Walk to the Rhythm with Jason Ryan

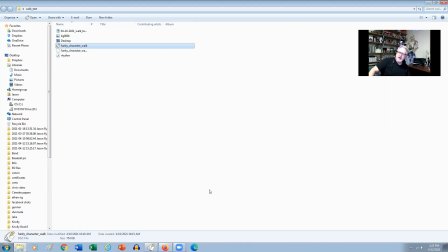[0:00]
Hey everybody, Jason here from iAnimate. How's everybody doing? Hopefully you're all doing fantastic. In this week's snippet, we're going to talk about character walks to music.
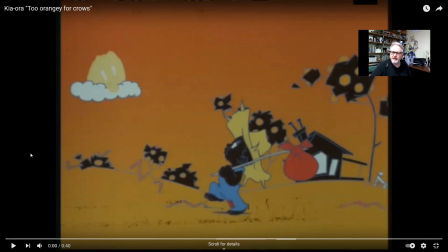[0:12]
So there was this commercial that came out of London in 1987, and it was the name of the ad is Kiora, and it was an orange drink, and it really inspired me. I thought that was a really fun ad, and basically it had like a walk cycle, right, to a very funky kind of rhythm.
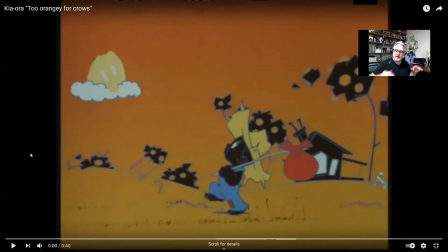[0:29]
And the animator that did it, wasn't able to just use a straight walk cycle. He had to, because if he did, he would lose beat, right? So what he had to do was do a little bit of a spin step and then come back down into the next
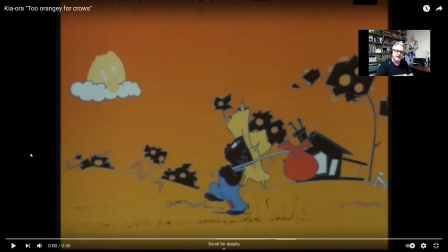[0:44]
portion of the walk, right, to stay in beat, right? So let's watch the commercial and I'll show you what I mean.
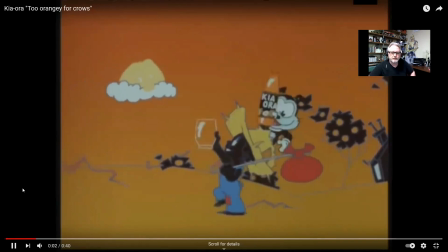[0:51] Fedora, Kiara.
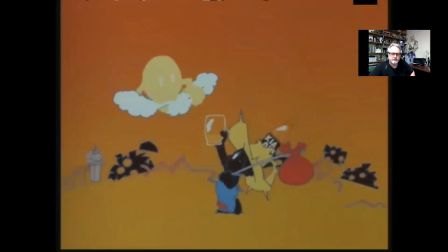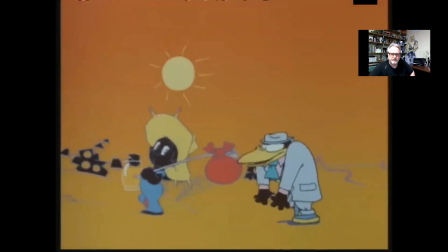[0:58] Kiora? It's too orangey for clothes. It's just for me and my dog. I'll be your dog. I'll be your dog.
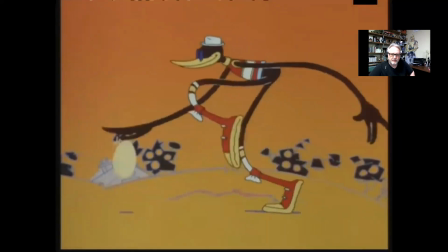[1:12] Fedora. Kiora. Boogie, boogie, doogie, doogie.
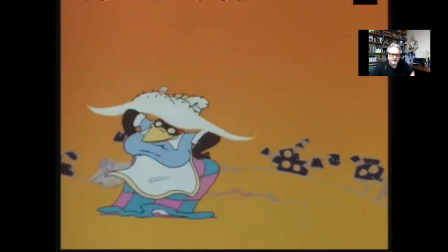[1:17] Fedora. Doogie, doogie, boogie, boogie. Kiora. Arumba.
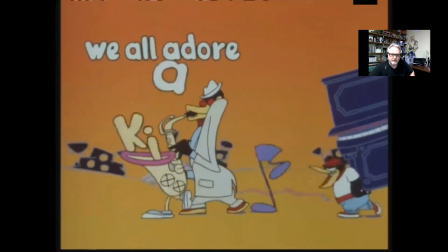[1:23] Fedora. We all adore Kiora.
Awesome.
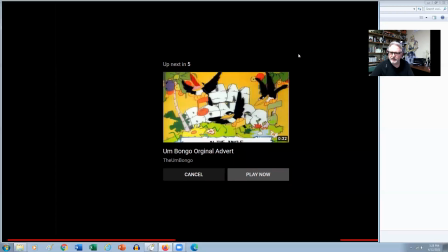[1:30]
Right. So when I was actually watching that ad, I was like, in all the movies that I've actually worked on,
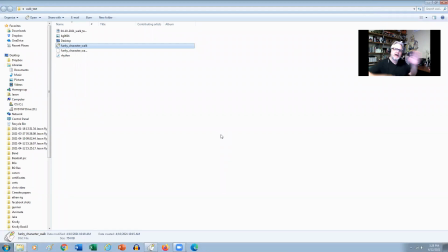[1:37]
I've never had the chance to actually animate a walk cycle that had like a kind of a spin step. Like the Pink Panther used to do this sort of like, walk, and then he would do this little skip step as well. It wasn't like a full on treadmill in the air kind of thing, but I wanted to try and do something to a rhythm, right?
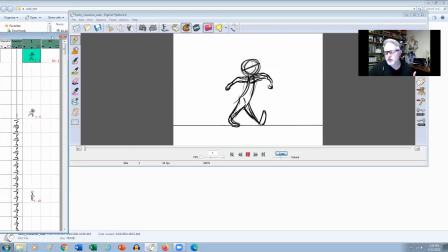[1:55]
So when I'm trying to work out a walk to a rhythm, I usually bring it into Flipbook. I usually bring the sound file into my sound area right here, close to my drawings, and I start to draw out my walk poses, right? Now, if I'm just doing a normal walk, it would usually be about 12 frames per step, right?
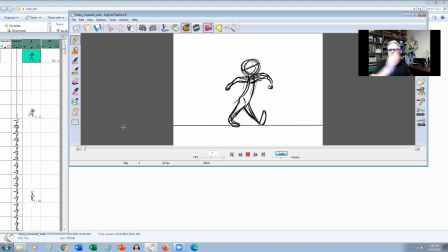[2:14]
So march time, 1, 2, 3, 4, like that kind of a speed, right? So it's just kind of going from A to B. But when you're doing it to a rhythm, like especially something that has like sort of a groove to it, and I've got a groove in here that I sort of repeat,
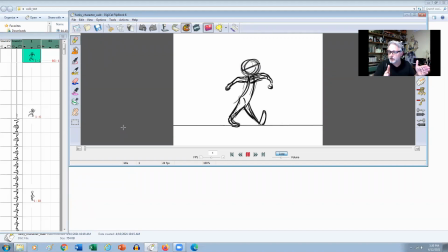[2:29]
like, so it's like 4 measures, if you will, to the groove, and then I repeat it. And then what I try to do is try to figure out what that timing would be. So because the walk would be a lot slower, then I can do a little bit more to the walk, right? So in here, I start to incorporate sort of like a double bounce type thing to the walk, right?
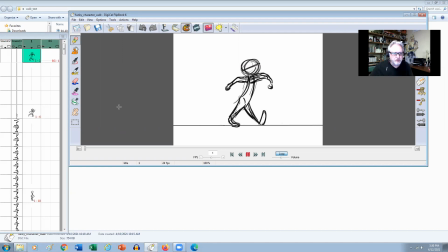[2:49]
So let's go through our poses here. So we've got our contact, and then to hit the actual rhythm, like I've got to hit that down, like that down is on the down beat, right? And then I come up to the pass position, and then I come down to the overshoot, right?
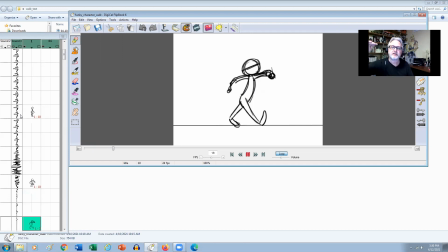[3:06]
So it would be basically an undershoot and then come back up to the contact, right? So this is the rhythm that I'm going to be trying to do. So I've got like this kind of double bounce type going on. And then I was like, okay, now there's this little kind of groove in the music where it kind of comes up and then it comes back down to repeat. And this is where I want to do that little spin step.
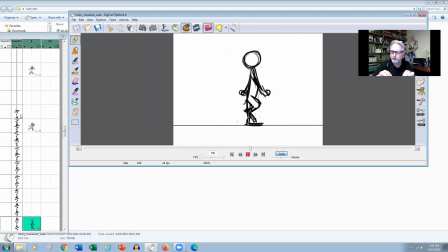[3:25]
So I'm trying to figure out, like, in my head where that will be, put it on paper, and then see how it actually feels. Because I was, in theory, I was thinking, oh yeah, so I could probably just do this and keep it fairly regular. But until I start to see it on paper in sync to the music, then I don't really know, right, for sure.
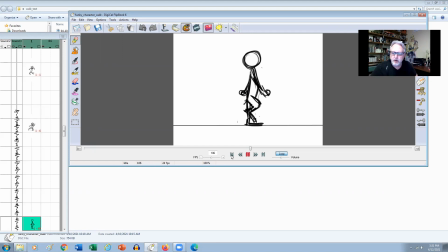[3:45]
Like, so for me, it's practical to do it like out in Flipbook, so I can actually figure out the actual posing and the timing of the poses, right? So here's the rhythm.
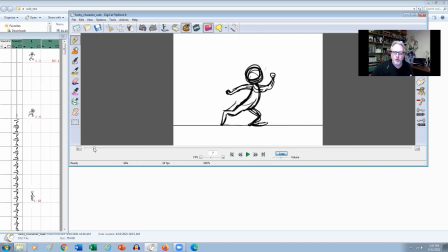[4:03]
And then what I was figuring out is when I take off, right?